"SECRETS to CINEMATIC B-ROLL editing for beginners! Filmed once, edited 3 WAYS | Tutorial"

So your viewer has time to absorb and enjoy each view. This is definitely not suitable for Insta360. Very fast paced hyperlapse. By the way all the clips will be slowed down to 40% as everything I was filming was filmed in 60 frames per second. I think now would be the proper time to thank Epidemic Sound for sponsoring today's video.
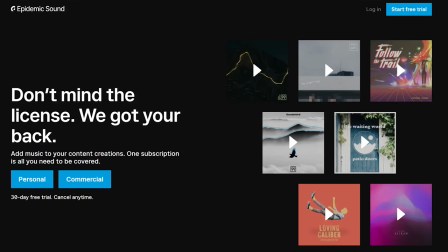(4:30)
Epidemic Sound gives you access to massive library.
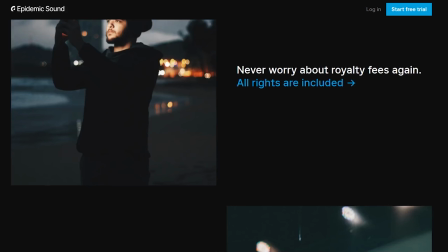(4:35)
They own 100% of the music so you don't have to worry that you receive a copyright strike or takedown.
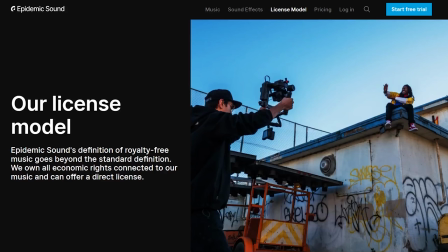(4:41)
And yes, you can use it on monetized channels as well. You can use it on YouTube, Facebook, Instagram, Twitch.
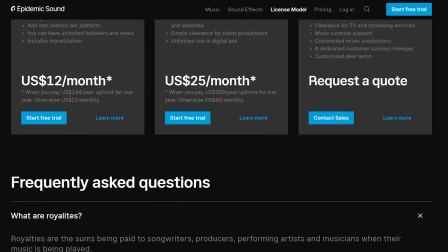(4:48)
The whole list is on their website. You can choose between personal and commercial plans. I've been with Epidemic Sound for a number of years and they always bring a fresh music.
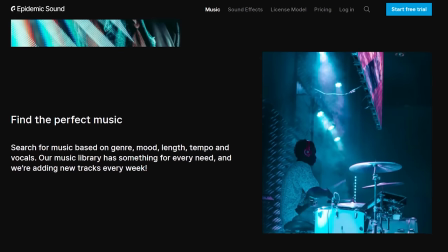(5:00)
Epidemic Sound has an exclusive Black Friday offer
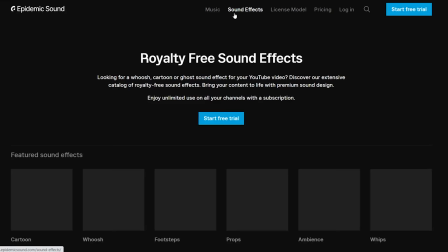(5:04)
valid from November 26 which is today to December 2nd.
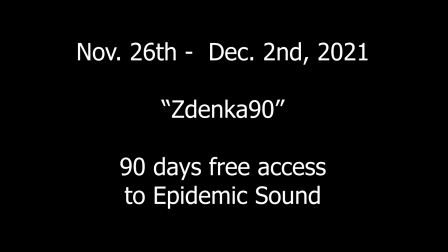(5:09)
Simply enter the code Zdenka90 to receive 90 days free access to Epidemic Sound.
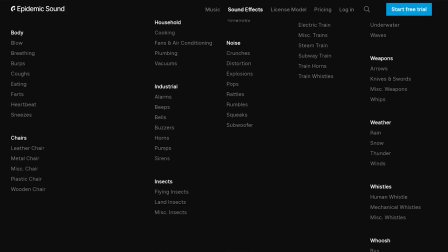(5:16)
Link can be found below the video in a video description. Any music you will use during the trial will remain the safe and protected.
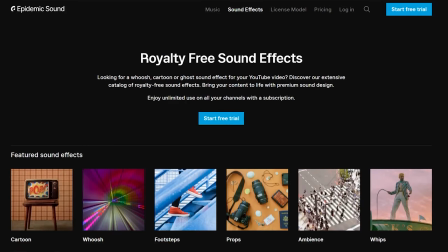(5:24)
Even if you cancel your subscription after 90 days, free access is over.
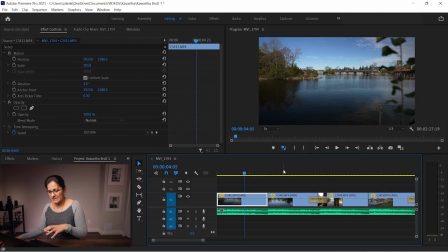(5:29)
First 4 clips will be very simple. Just introduction shots. Because the music is kind of the same, the melody is the same. Once the melody changes a little bit, then you can bring a little bit more drama with different clips even though it is still very slow paced.
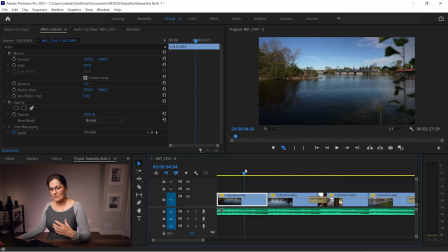(5:45)
And once you hear the violin, that's when you can bring something majestic like drone shots for example. The first clip is perfectly synchronized with the music. Noticed the notes hitting as the branches are going through and
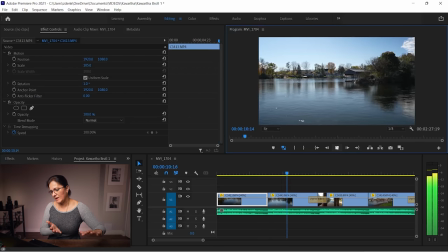(6:00)
the second clip is just continuation of the movement ending it dip to black when it's meant low.
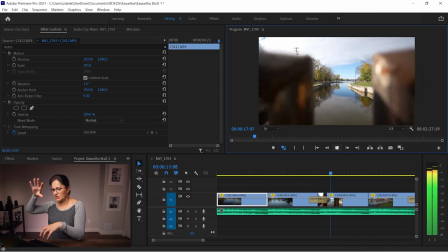(6:05)
Since I am behind in the black I'm revealing it from the railing showing off the location going up and then the next clip is a completely
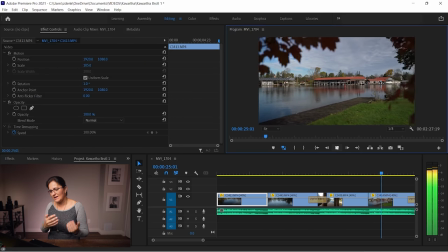(6:13)
different location again backing up hiding behind the trees and that's when I can apply another dip to black transition.
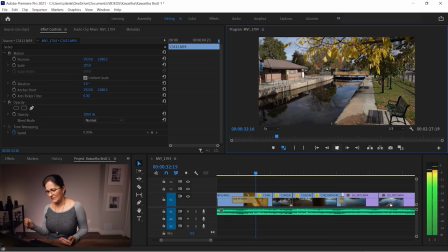(6:21)
From this transition, I'm coming out from the leaves again. So it's just floating one by one. It's slowly taking me, it's kind of going through but making sure I'm showing different locations. I'm not repeating the clips. They are completely different keeping an interest pretty high.
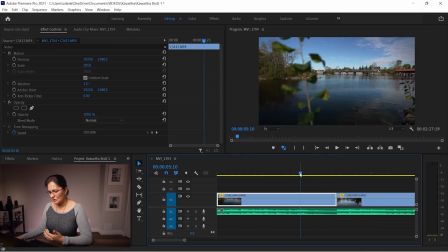(6:39)
What made me choose those clips? Obviously I was looking for different views and nice views but for example this first clip as I was pointing out the melody was hitting and that every time there was a tone the branches went passing by so that would made my decision to end it this way this clip.
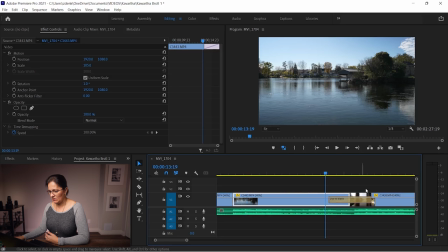(6:57)
The second one yes I wanted to just continue the movement. I saw a nice location.
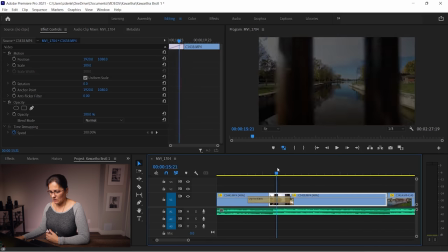(7:03)
The third clip I liked the railing because again I was coming from dip to black.
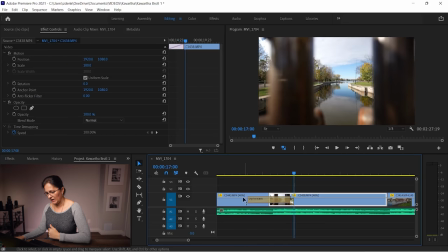(7:09)
I wanted to come out from something as well revealing the location and that direction was different was going up instead of going sideways.
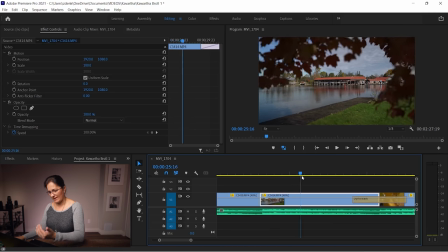(7:17)
And the last clip I chose because it was backing up direction and I knew that I'm gonna go back to dip to black.
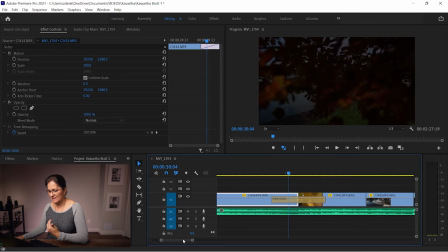(7:24)
I needed to hide behind something so I hid behind the leaves and obviously only natural decision would be choose a clip where I'm coming out from the leaves revealing the next location.
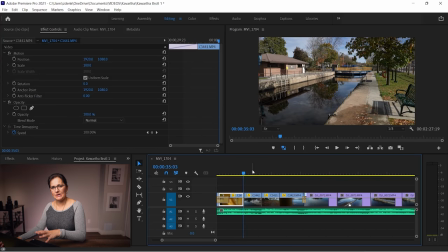(7:38)
The pacing of the whole b-roll of the clips will change here a little bit. I am purposely choosing shorter clips giving it a little bit more drama. I want to end the whole cinematic sequence with drone shots. Now I am choosing clips which will take
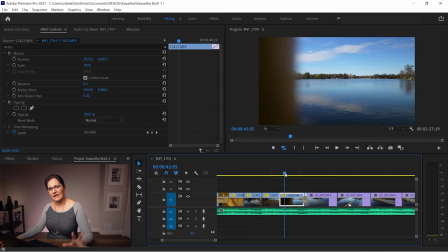(7:55)
me back to the lake so I can start showing off the drone shots. I am thinking of it as a story even though there are no people in it. These are just the location shots, the logical thinking is as I'm walking through the town.